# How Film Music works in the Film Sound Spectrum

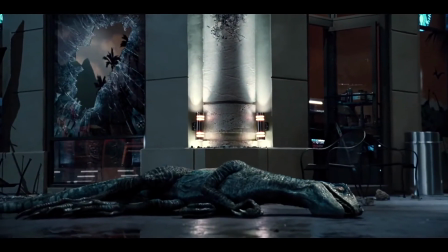(0:10)
While the final mix for a scene like this, taken from Jurassic World,
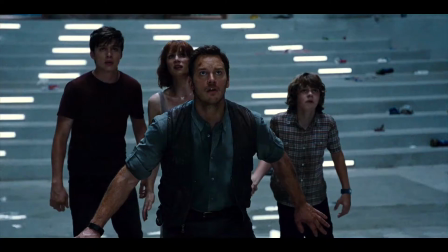(0:15)
is easy to understand and exciting and emotional, it doesn't always start that way.
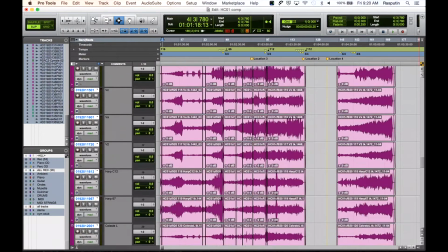(0:21)
There are hundreds and hundreds of audio tracks that go into making a film soundtrack, from the music,
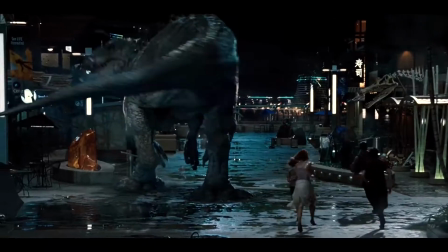(0:27)
the sound effects, and dialogue, and they all fit together into this amalgam of sound that you see here.
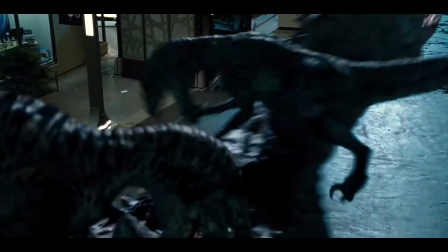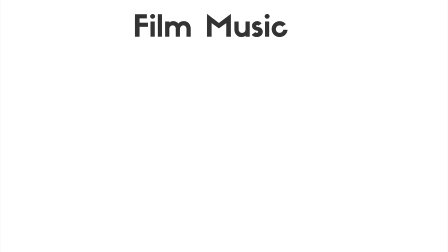(0:37)
To really understand how film music works,
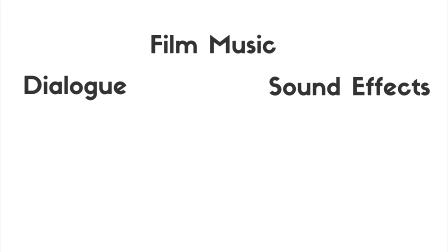(0:40)
I think you have to understand it in the context of the dialogue and the sound effects and how they get mixed together for the final soundtrack. And to understand this, we're going to turn to legendary mixer, 3-time Oscar winner, picture editor Walter Murch. He's done some amazing movies. Go check him out. And he wrote this great article called Dense Clarity, Clear Density.
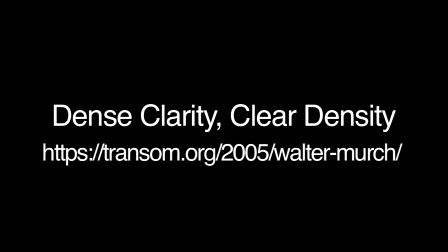(1:00)
You can see it at the transom.org website below. And in it, he describes sound as a spectrum.
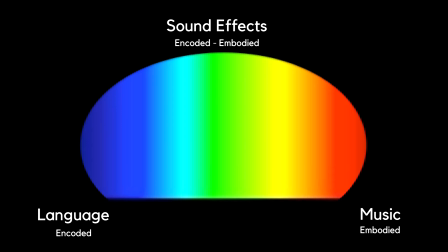(1:06)
From one side, the cooler side being language, which provides meaning, such as dialogue. And then on the warmer side, music, which creates emotion.
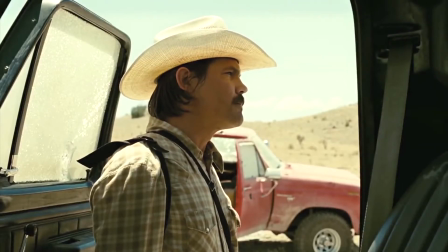(1:15)
Sound effects can live somewhere in between, such as this film, No Country for Old Men.
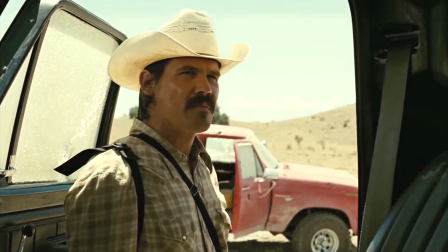(1:21)
There's almost no music at all. All the mood and emotion and embodied warmer sound is done by the sound effects.
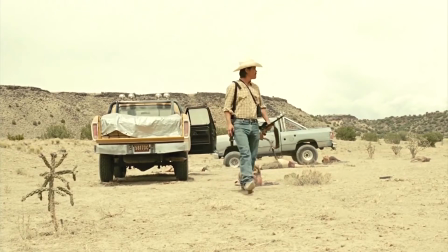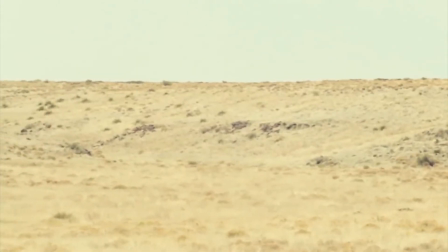(1:35)
The sound of the wind here doesn't particularly push the story along, but it does provide a great sense of mood and context for what it's like out in the desert. Here's another windy desert scene,
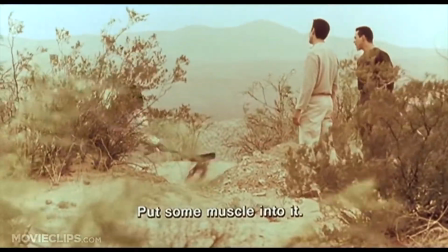(1:46)
this taken from the Oscar-winning film Traffic.
Tú también, Manolito.
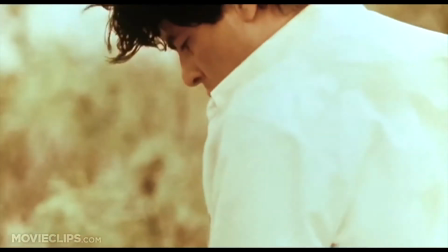(1:52) Así está bien, así. Así, Javier. Dale.
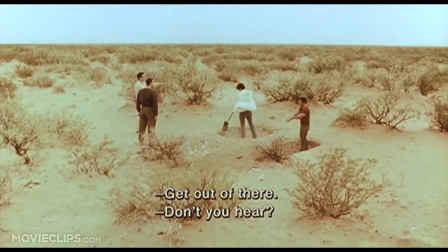(1:59) Okay, ya estuvo.
In this instance, the music is providing the sense of mood and emotion for the backdrop of the scene.
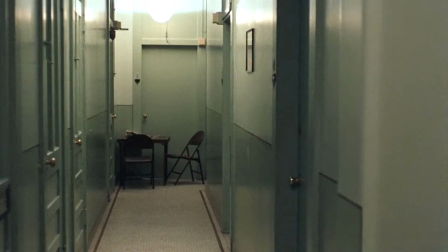(2:08)
Now, some sound effects provide a lot of meaning, such as this scene from The Godfather.
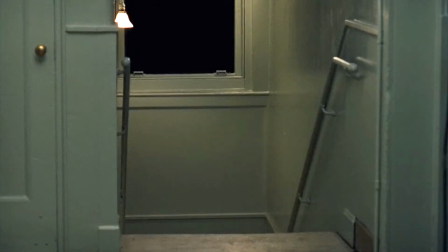(2:13)
There's nothing happening in the film at all. The sound effects tell the story, there's somebody coming.
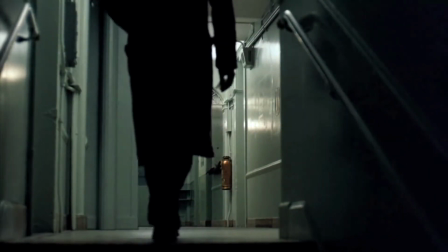(2:23)
These encoded sounds that provide meaning and the embodied sounds that provide emotion are also mixed in a very specific way.
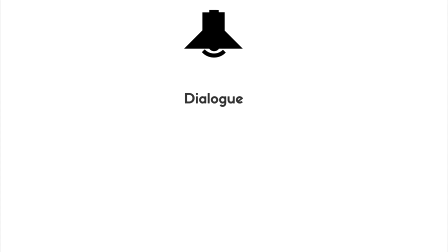(2:31)
Dialogue is always coming out of the center speaker, whereas sound effects are often spread across the front 3 speakers.
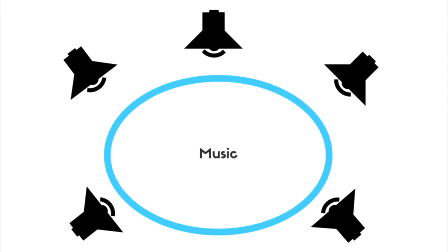(2:38)
And music fills up the whole room, gives a more immersive effect. The warmer colored sounds are given a much wider treatment in the mix.
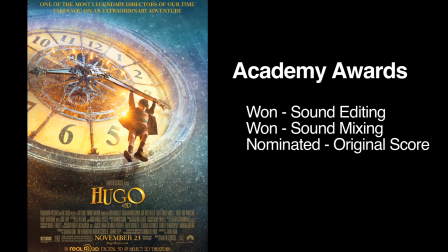(2:48)
In order to understand how these encoded and embodied sounds fit together in the mix,
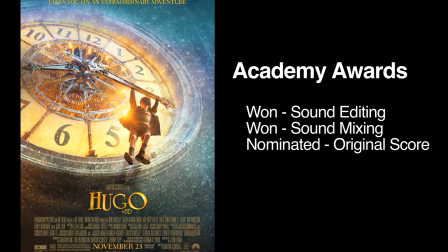(2:52)
let's take a look at a scene from Hugo, which won a few Oscars, including sound editing and sound mixing.
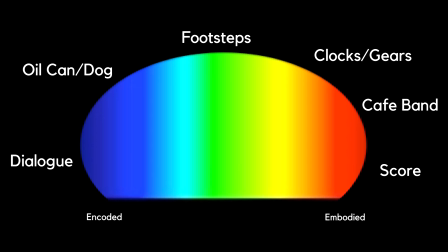(2:58)
In this scene, we have a wide spectrum of sounds. Some cooler sounds that provide meaning, some warmer sounds that provide emotion and mood.
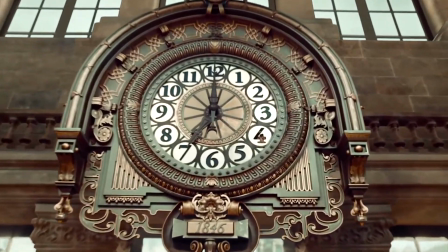(3:07)
When we first open on the scene here, we have a zoom into Hugo, and while the music leads the scene, it's quite intimate.
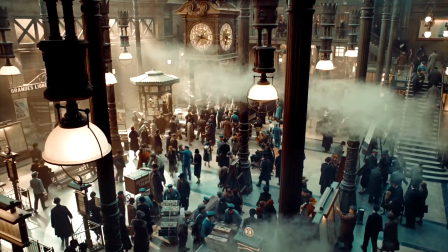(3:14)
It's only a few instruments playing. The sound effects are established, these orange-colored sound effects of the gears and the clock.
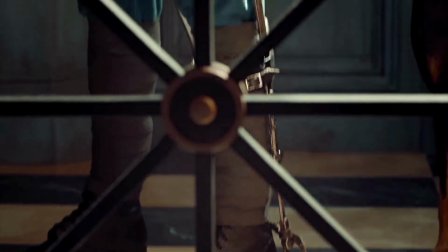(3:21)
Then once established, they're brought down to make room for some of these cooler sound effects like the oil can and the dog licking.
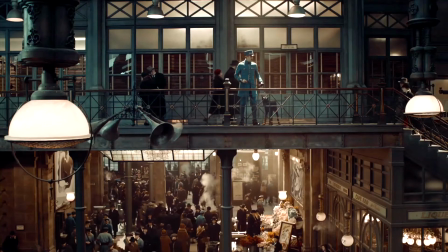(3:29)
Sounds connected directly to the images on screen.
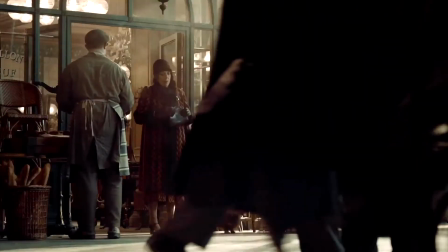(3:33)
Then, as the dialogue starts, the music actually gets much fuller, with the orchestra joining the small band.
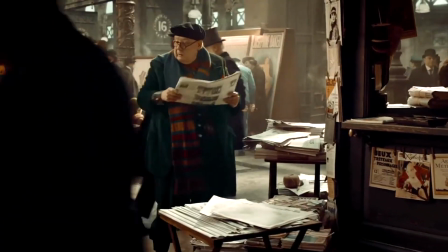(3:40)
They work together nicely because they're on opposite ends of the spectrum.
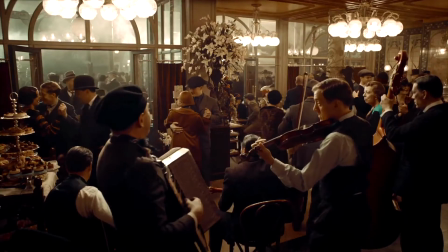(3:44)
When the cafe band comes in, it joins the score and everything else comes out to make room for these 2 warmer colored sounds.
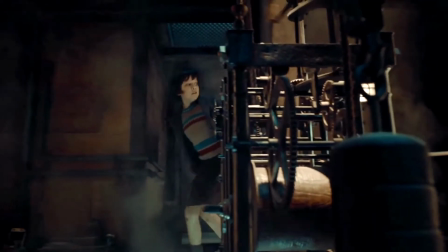(3:54)
Then the sound effects come back in as we establish ourselves in the clock tower, but only briefly before they're crushed by the music.
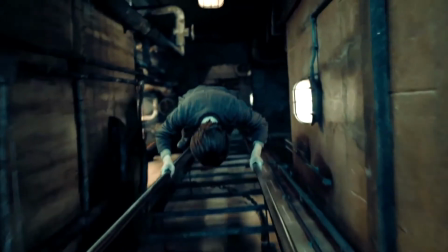(4:01)
And as Hugo goes down the ladder here, the music is pushing the emotion and the excitement of the scene,
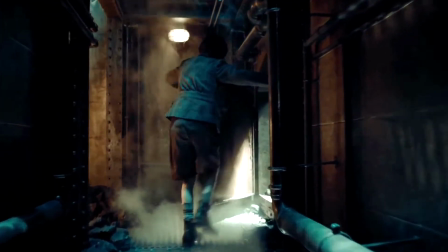(4:08)
while still leaving room for little blue sound effects, such as a door opening.
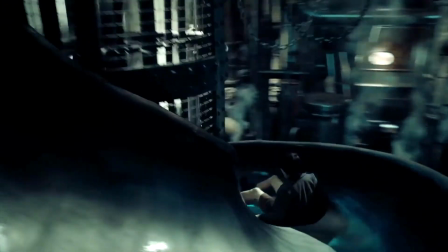(4:12)
But then as Hugo goes down the slide, the sound effects take over, providing the emotion and the mood, and the music comes way down in the mix.